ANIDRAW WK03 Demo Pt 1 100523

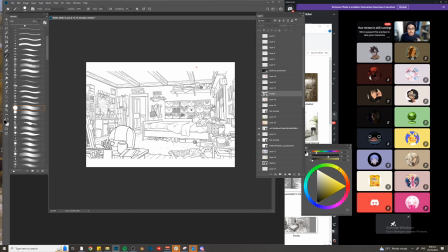Kumbaga, the details that you're adding in your room should show the character that's living there. So keyword here is living. So I want to see a room that's lived in. Okay, hindi ganito na IKEA. It's not an IKEA bedroom that we're trying to design.
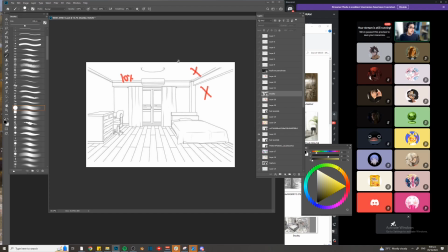Hindi tayo we're not industrial design. We're not interior design. Diba? Animation tayo. And our purpose, well, is to show a story. Now, dito, wala tayong character.
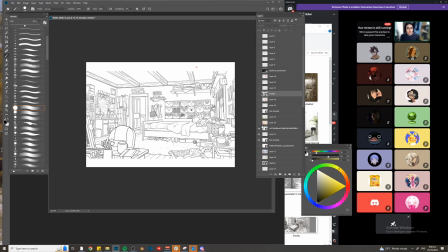Diba? But the way we can show character and story is by showing details that hint of the character or the personality of whatever it is or whoever it is that's inhabiting this room.
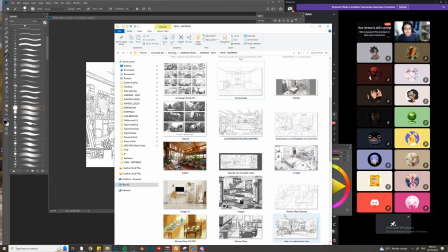Okay, gets it ba? So here's another example right here.
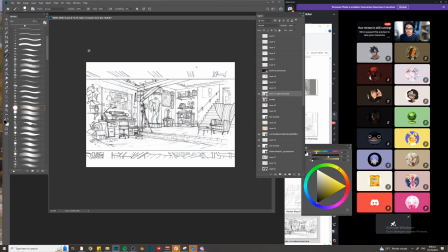Uh, this one's good also. Now, compared to here, medyo mas may character to, di ba? Medyo messy. Dito naman, madami din details, but this one has a more formal feeling.
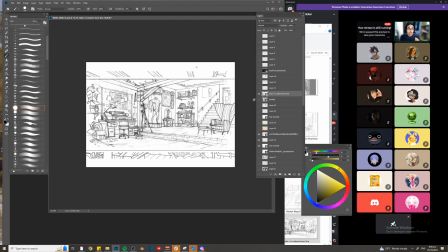Kumbaga, kanya-kanya kayong discarding. Ano ba yung gusto nyong parating doon sa shot nyo? What kind of mood or personality you want to show in the design?
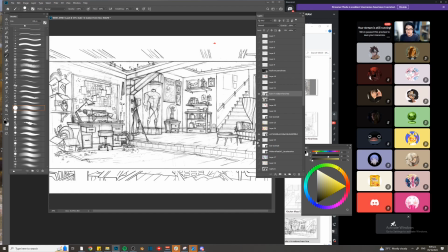Okay, dito, obviously, I think this one is a superhero, sort of. You can see here, I don't know exactly what's going on here, but I can um, infer or I can deduce stuff based from the details that are shown.
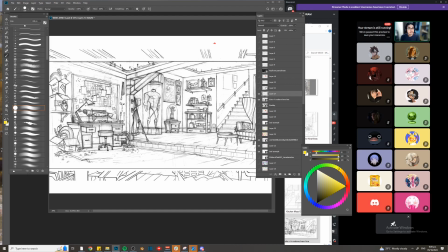So, kumbaga, I'm trying to solve the mystery of who owns this room, 'di ba? So makita niyo dito, oh wow, may costume. Ano kaya 'to?
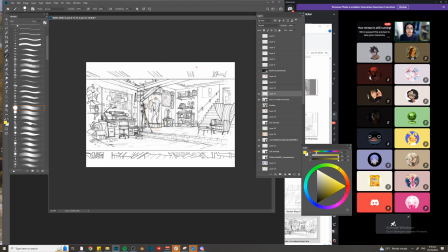Siya ba nagsuot ng costume na 'to or maybe he is the one designing this costume, 'di ba?
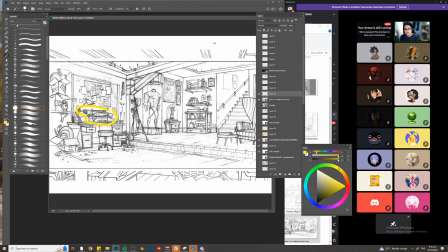You can see here, may gun, may tools. Ibig sabihin, if he is a hero, Maybe he's also tech savvy, di ba? May gauntlet din dito. And then dito, maybe he's actually the hero kasi dinisplay niya tong ano.
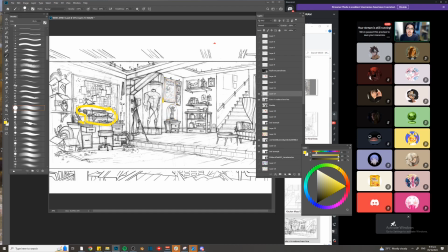Parang there is a newspaper here that shows, well, the city is saved.
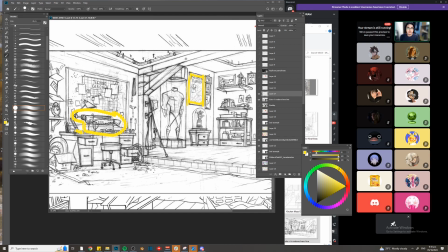So maybe that shows that he's proud of his achievements. May toys din dito.
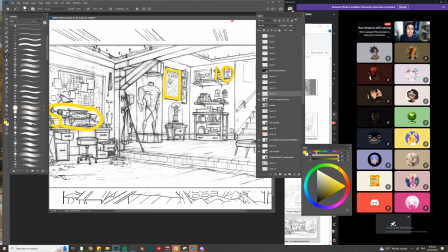Our hero, you can see that. Maybe he's also proud of that also.
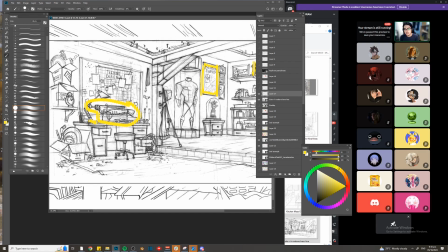Maybe he's actually the hero, but at the same time, well, he is also designing his own gadgets.
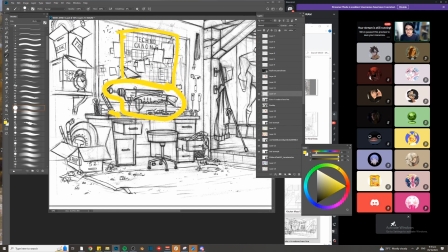And aside from that, tingnan nyo guys, look at the character here of this desk. So much character, 'di ba? Bukas yung mga cabinet, you can see stuff going on here.
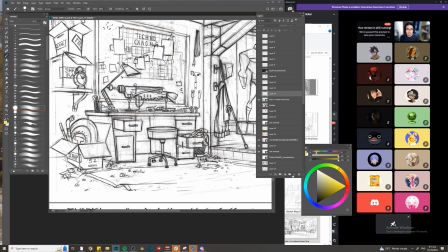And look at the design of the cabinet. It's not a simple cabinet na okay, it's divided like this, one, two, three, one, two, three. It's not like that. It's just static. There's movement. So there's an open cabinet, and then the, the lower half of the cabinet is shaped like this.
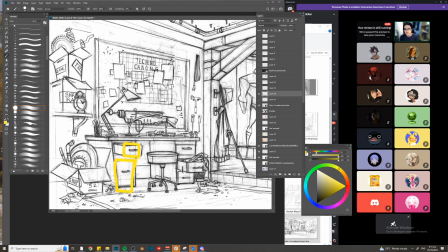Magkakaiba sila ng shape. And then there's stuff here lying around. Again, the boxes here have different shapes. Okay? And an overlap. Kumbaga, ito yung box. And then there's stuff overlapping that box. Again, creating interest.
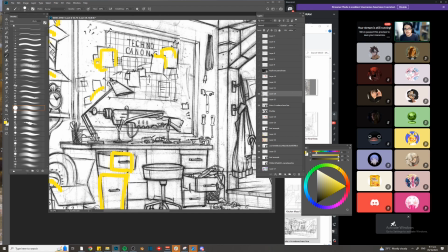So, overlaps here again. Yan siya. You can see here a framing device.
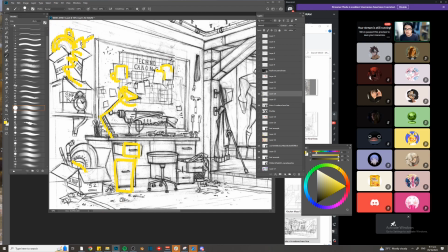Diba? You see here this light lamp or lampshade pointing here.
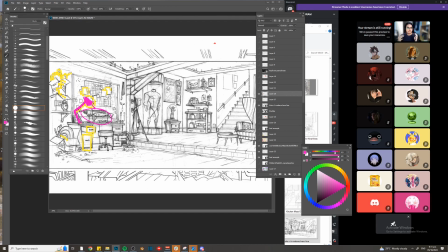Kumbaga, that sort of placement is very intentional. This placement of the lamp or this light serves as an arrow to point out to a focal point here.
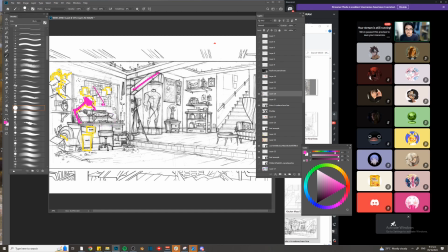Okay? Another thing here, tingnan nyo shape. So he could opt to just create something like this, a very simple shape like that.
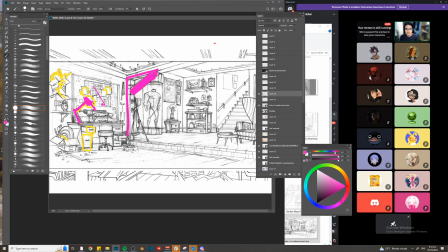But he also added this one, the support frame here to create interest, to create overlap with this tube right here. So when he added this one, this diagonal frame,
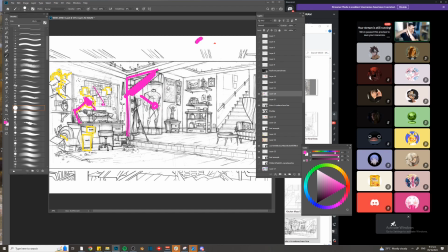he pushed back the space because that frame is overlapping the tubular shape or the cylinder of the costume. So ito yung costume, tinakpan niya ganyan.
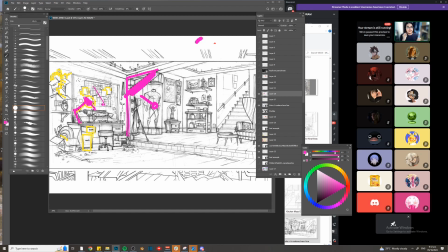So by using that device, this one is further pushed back in space. Okay, so you can see it here, this frame here, like that.
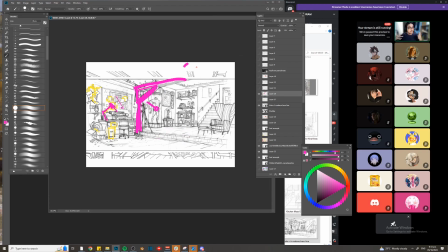So the space is pushed back. Also, another thing to push the space, to improve the space, naglagay siya ng elevation. So that elevation again creates illusion. The space na parang, oh wow, talagang ano siya. It's something that you can walk into.
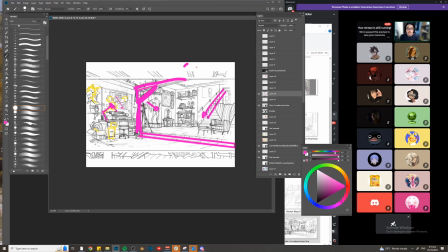Another thing here, you have a stairs going down or going up, either way. But again, this hint that there's a space beyond this room again makes it more alive.
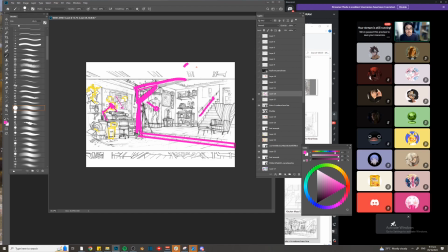Na hindi lang siya, it's a closed room with just stuff going on. You know that outside of this room, there's more stuff beyond that.
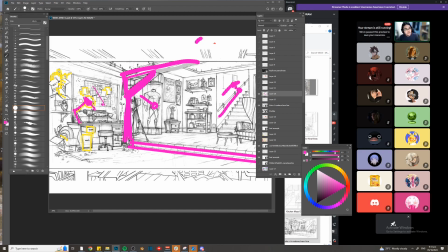Maybe this one is above. Pag akyat mo dito, maybe yan yung normal niyang bahay. Maybe this is a secret base. Diba? And look at this, another device. Overlap.
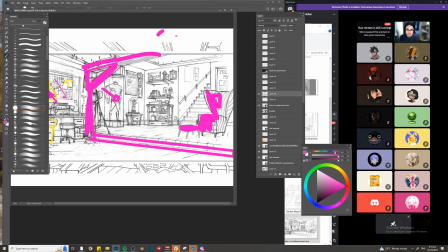Overlap here and here, a combination of shape. Then it's going to be overlapping the space at the back. At the same, again, overlap creates more space. Tandaan nyo yun lagi.
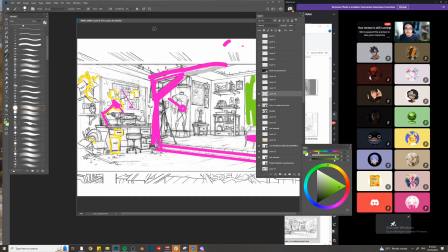And, what else? What else? What else? Again, overlap here.
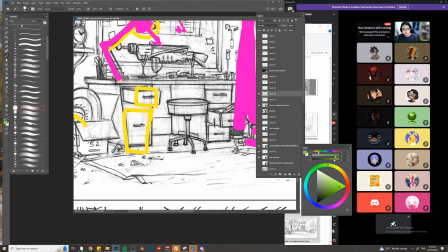Now, guys, this is something I want you guys to avoid. Now, this one, now let's say ito. Let's say you have this one, right? The shape of the cabinet.
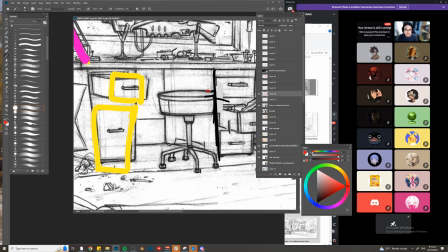You don't want the shape of this chair to land exactly at that same line.
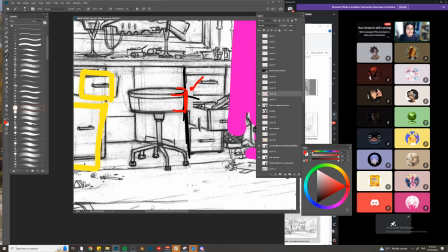You don't want this. Okay, this is what we call a tangent. Okay, so a tangent is something that happens when the two edges of an object are perfectly aligned.
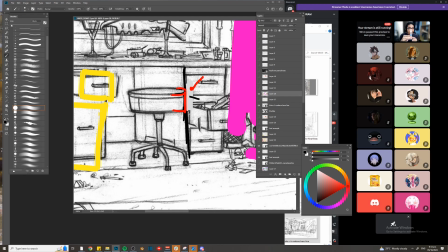Kunyari ito, naganyan sila. Okay, that destroys the space or the illusion of the space. Kumaga, let's say ito yung phone ko. Diba? Naka-foreground. And then, meron akong background element ganito.
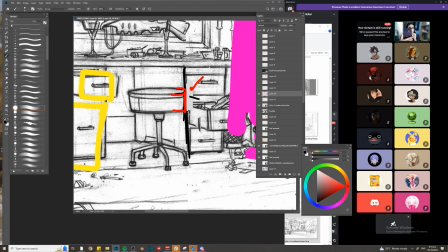So, magka-tangent siya pag ganito. You see both edges, the edge here, the edge here. They're not at the same distance, but mukha silang magkatabi. But from the side view, they're pretty far from each other.
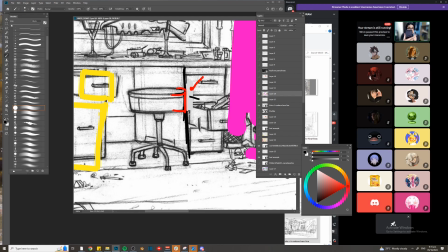But because of their meeting point, yung edges nila, this one, this edge here, again, this edge here, nagdikit, it looks like they're at the same plane. But again, they're not. So you try to avoid that. So, ito, hindi siya nakatangent.
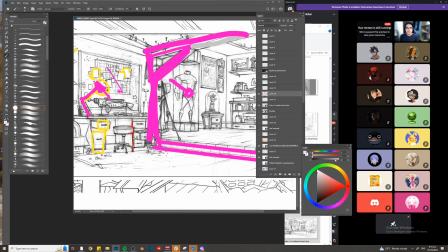Okay? So you try to avoid that. Okay? Another thing, another design element here, tingnan nyo. A diagonal shape again to frame this shape here.
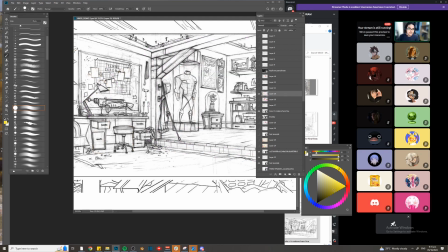And at the same time, guys, he could have opted to design this cane here. Maybe have it upright like this. But again, to provide character, maybe nag-slide ng konti yung cane. Maybe tinamad siya ipatong yung cane na maayos. He just wanted it to rest like this. It's either to show character dun sa may-ari ng room,
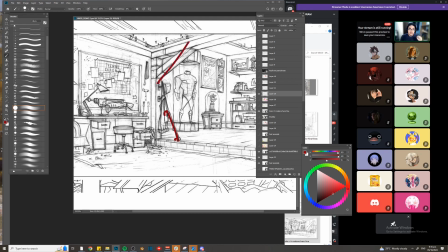or it's gonna be a design choice because he wanted to have two shapes like this. Decorate interest.